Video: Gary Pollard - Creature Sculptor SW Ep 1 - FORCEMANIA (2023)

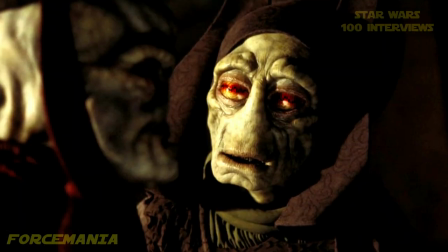[4:13]
With Neimoidians, I had to go to George's office because that was quite a portable item. But I had a sculpting room that George and Frank came to when they came to see the Yoda concept sculpt
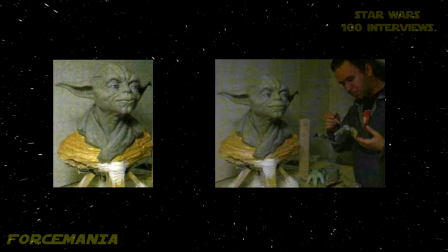[4:26]
with the camera entourage from the producers as well, because everything and everywhere that George went was filmed and kept on record, and everything that he said was on record. What were your feelings when they went in and digitized the version of Yoda for the Phantom Menace?
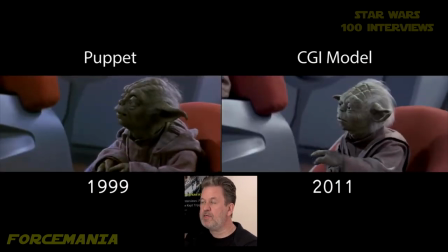[4:42]
He was more faithful to the original Yoda, and it's quite possibly that's the way it should exist.
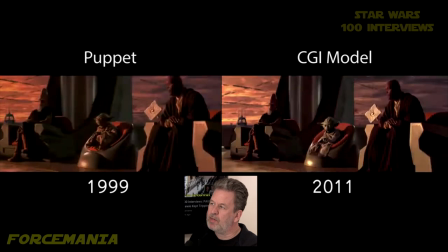[4:48]
But then again, you know, the digital one was no more real, so you're sacrificing practical effects with digital.
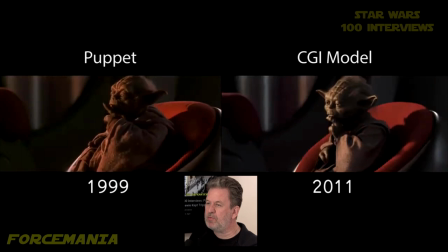[4:55]
So in either way, you don't achieve a realistic creature. You recognize him, But he, in his design, he's very cartoony as well.
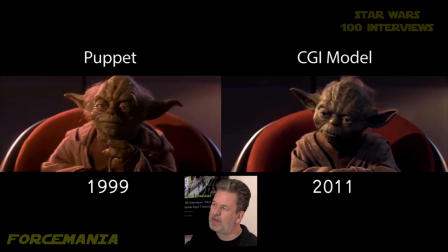[5:05]
So he doesn't convince you that he's a real creature at any point. He's just a well-written character. So Yoda's, you know, not real either way as a convincing monster. Going forward with Yoda, what do you recommend they do for the future? CGI or back to sculpt? Again, the best combinations are the right things to do. You shoot practically, and then digitally they have to match that. I mean, they don't like to do that. They don't like stuff in camera that they have to match to. They'd rather create it all themselves from the ground up. But sometimes, you know, they forget to add gravity and physics, don't they, when they digitally do something all the way.
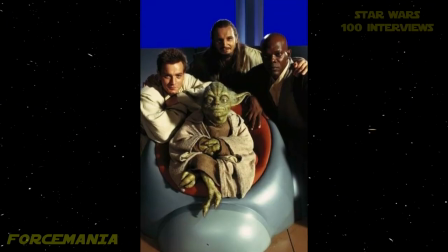[5:42]
So back to a practical puppet that's faithful to the original, and then digitally copy that. Gary Pollard, you sculpted Yoda for The Phantom Menace. Does that mean you also sculpted Yaddle?
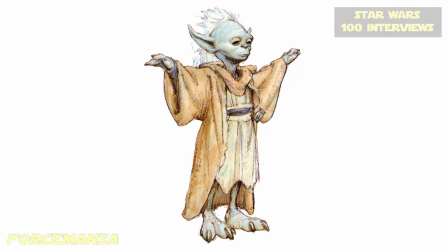[5:53]
We did do Yaddle, yes. So that was a younger Yoda creature. They decided in the end that he was quite effeminate looking because the way that the hair was done.
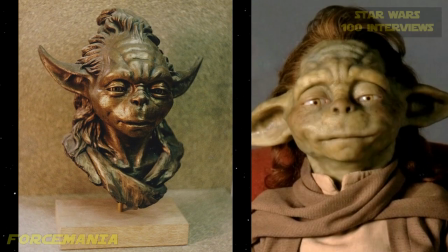[6:04]
So he ended up being a girl, I think. That's right. What's their direction with... there's a massive mop of hair on that thing.
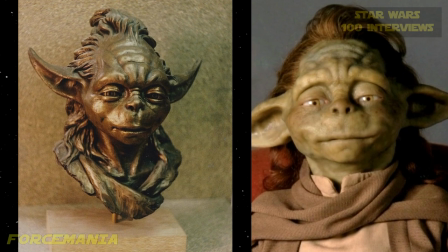[6:11]
It is indeed, yeah. I mean, there was a sketch of him that just had a few strokes of hair coming off like a bit of a Mohican, but they just kept, you know, plugging hair into it until it was,
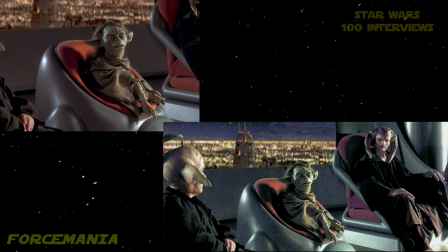[6:20]
like, quite the mane. But, yeah, I mean, he worked as well as the others. He still, you know, he had a nice youthful face and clear eyes,
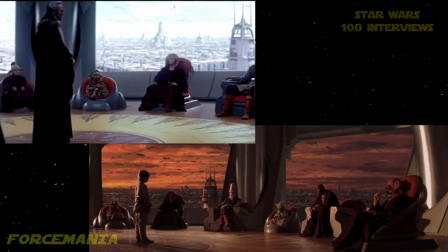[6:28]
but if he's going to change sex, then it was largely irrelevant, so... Gary, is Yaddle and Yoda... the parents of Grogu?
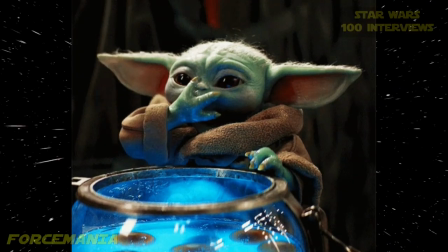[6:39]
I have no idea about that lineage, so I'm perhaps the wrong person to ask. What is your specialty in sculpting, Gary? On this case, it was the creature effects. My main interest in Phantom Menace was with the Neimoidians, because one of my favourite things to do is to extrapolate alien races, which means I get like the blank, the generic, if you like, and then we get like the hero, which is like Newt Gunray here, but then his whole race, which is like,
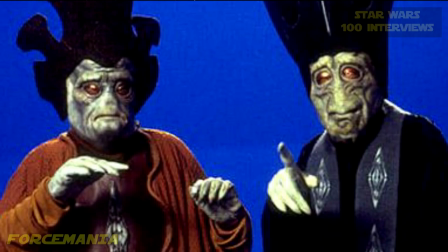[7:18]
you know, the scared one and the fat one and the old one and the cowardly one and the young one,
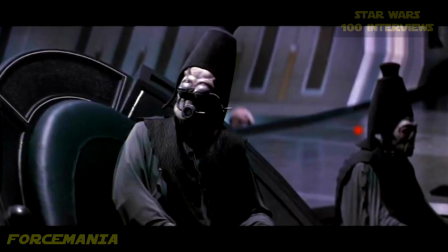[7:26]
and it's just like all of those things like really bring a lot of joy to me to do. You know, especially challenging with this chap, who is like, you know, he's got no nose, he's got strange eyes, he's got, you know, like an inhuman brow, no ears. So it's like, how do I show character in this thing? Now, they're all bad guys, but you can't have them all looking the same.
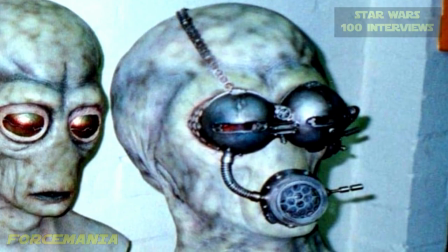[7:47]
So all you've got to use is the chin shape and the cheekbones and the foreheads and, you know, to sell the character. So Newt Gunray is a delight because I gave him this jutting jaw and this horrible,
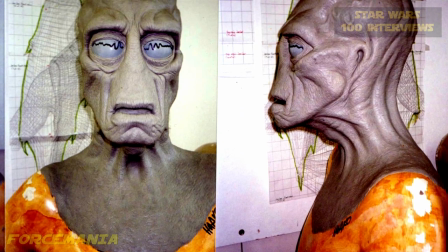[8:01]
like, you know, jutting sort of forehead and a mean sort of cast to his face.
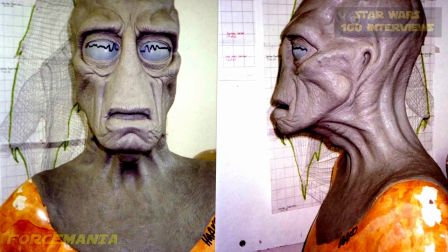[8:06]
And that was great to do. And then I can choose the colours that go with it. You know, like some of his cohorts have got different sort of variations on that. But the differences between their characters is an absolute delight to do for a sculptor.